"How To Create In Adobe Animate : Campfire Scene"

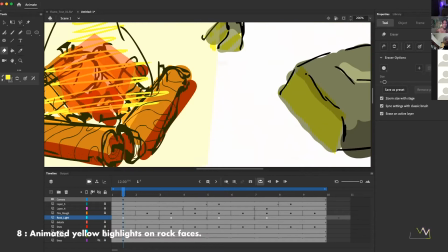248s
And then I want to go in and erase and just do like four or five different frames of a kind of animated texture,
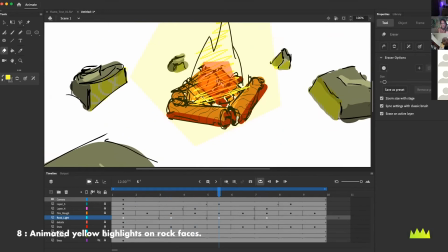255s
just so it makes it look like there's a little bit of wiggle and you're bringing the scene to life a little bit more.
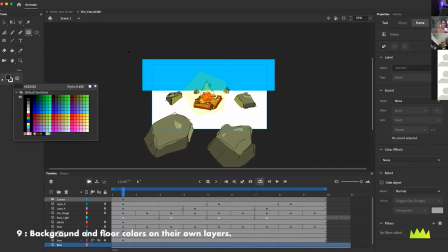261s
So that's what I'm doing here very quickly. Then I'm going to add a background. You know, we're just trying to pick some colors that all work together here.
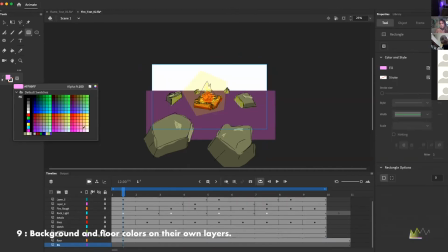269s
First pass, not so good. I think adding a bit of that purple is nice against the green rocks that we have.
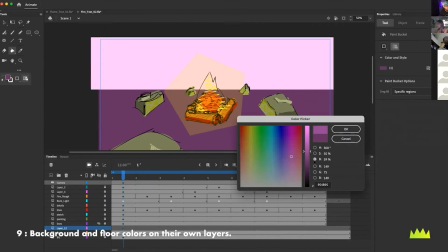275s
So settling on, you know, a much more purple and pink kind of environment, which I think looks cool.
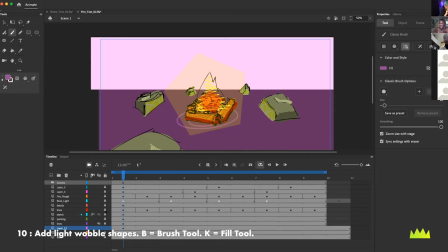282s
Then I'm going to add another layer and just use the brush tool. So you can hit B to use the brush tool and then K to use the fill tool. And I'm just going to create a highlight around where the fire is that has some wiggle as well.
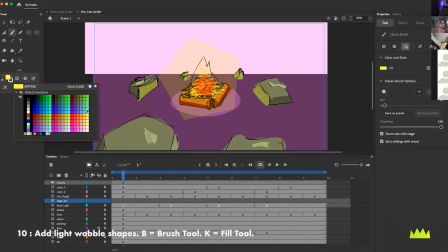295s
So I'm just doing three different shapes here and then those are on a loop.
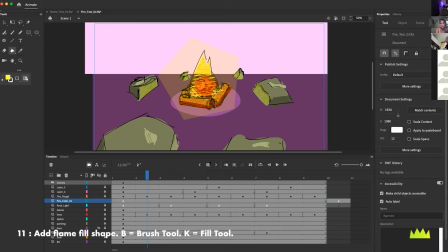300s
Then I'm going to go ahead and use that original sketch guide of the flames themselves and go ahead and do a quick pass of adding in a fill. So again, B for the brush tool, and then K to fill the shape. So I'm quickly creating these vector shapes that are going to live underneath the drawing, so it can be a little bit rough.
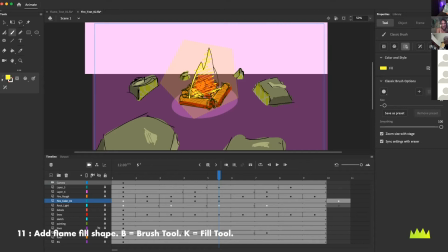317s
But this will just give me a little bit more to work with as I'm building my, you know, kind of animated fire illustration here in the center of the shot. So you can see I'm just using insert blank keyframe. So I'm just doing straight ahead animation, painting it in from scratch on each one.
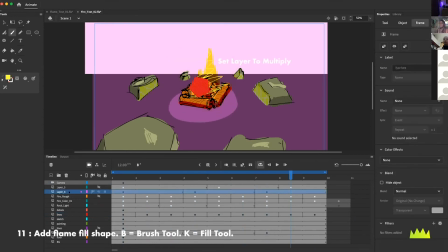336s
Doesn't take that long. Then I'm going to set the layer to multiply so it kind of blends in with my other graphical elements. Then I decided I wanted to tone down the red polygon,
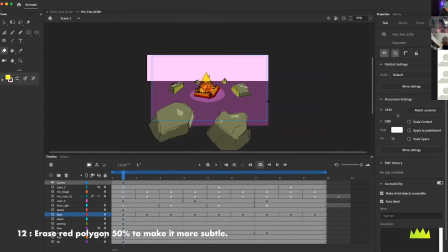346s
so I just went in and hit it with an eraser just to take a little bit of the focus
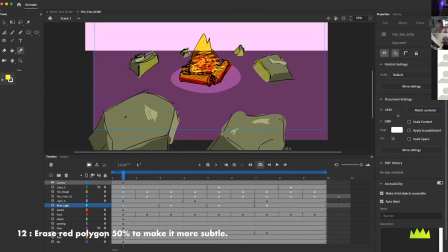352s
off of that and see if that could kind of set it in with the other elements that I have a little bit better. Now I'm going to just do a quick darker value pass a very kind of sketch like darker
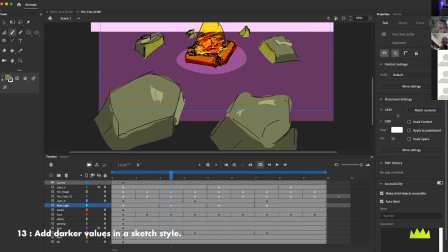364s
value kind of a shadow pass and I'm going to do a couple of different drawings here I'm going to work on twos or threes here
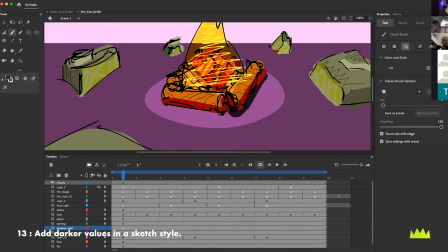372s
and go through and add a little bit more there I'm going to add some shadowing to where the logs are just to kind of ground that center element a little bit better and you can see just being rough with the painting I wanted to have a very kind of rough sketch feel hit
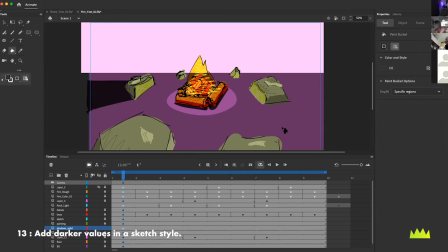387s
it with an eraser to clean it up a little bit, then add a little bit of shadowing to kind of accentuate, you know, this light source coming out of the middle.
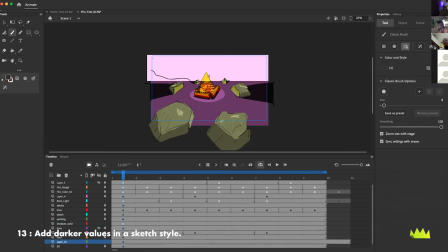397s
You know, going to put these in really, really dark and then kind of pull those back and then just add some quick fun, you know, third layer kind of stuff, add a little bit of detail all the way in the background to kind of complete the perspective of the shot.
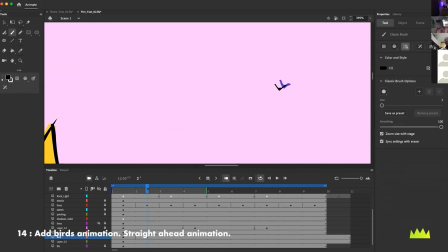412s
Then I thought it'd be fun to add kind of a bird animation. So I'm going to do again a straight ahead animation creating blank keyframes with the onion skins on and so I'm going to do two birds the first bird I'm going to do a more dynamic kind of wing flapping animation you can see you know just a dot with a line just focusing on
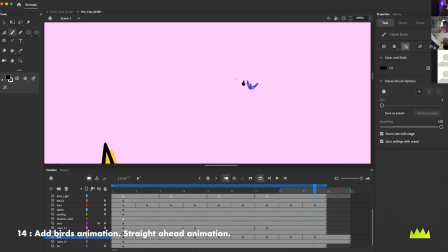429s
the silhouette and then the second bird I figured could be just a little bit more kind of soaring along and a little bit smaller so just making the drawing a little bit larger keeping it pretty close together I just want it to feel like this smooth,
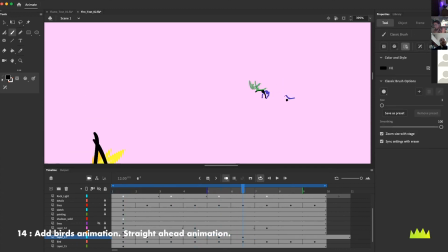444s
silhouetted element coming in. And again, the bird on the left is doing kind of a flap. The bird on the right is just kind of soaring in, so I get a little bit of contrast in those shapes. And you can see, you know, really fun.
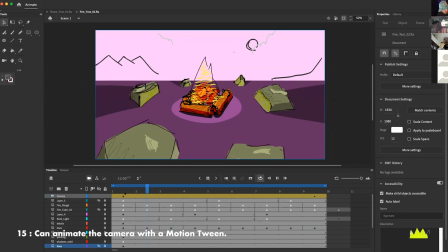456s
It doesn't take more than a few minutes. Then I'm going to add a motion tween to the camera just to treat it a little bit more like a filmic shot. And there you can see we've got the birds. We've got this graphical fire. We've got this little camera move. and we've got a really fun, you know, little kind of live storyboard color key here in Adobe Anime.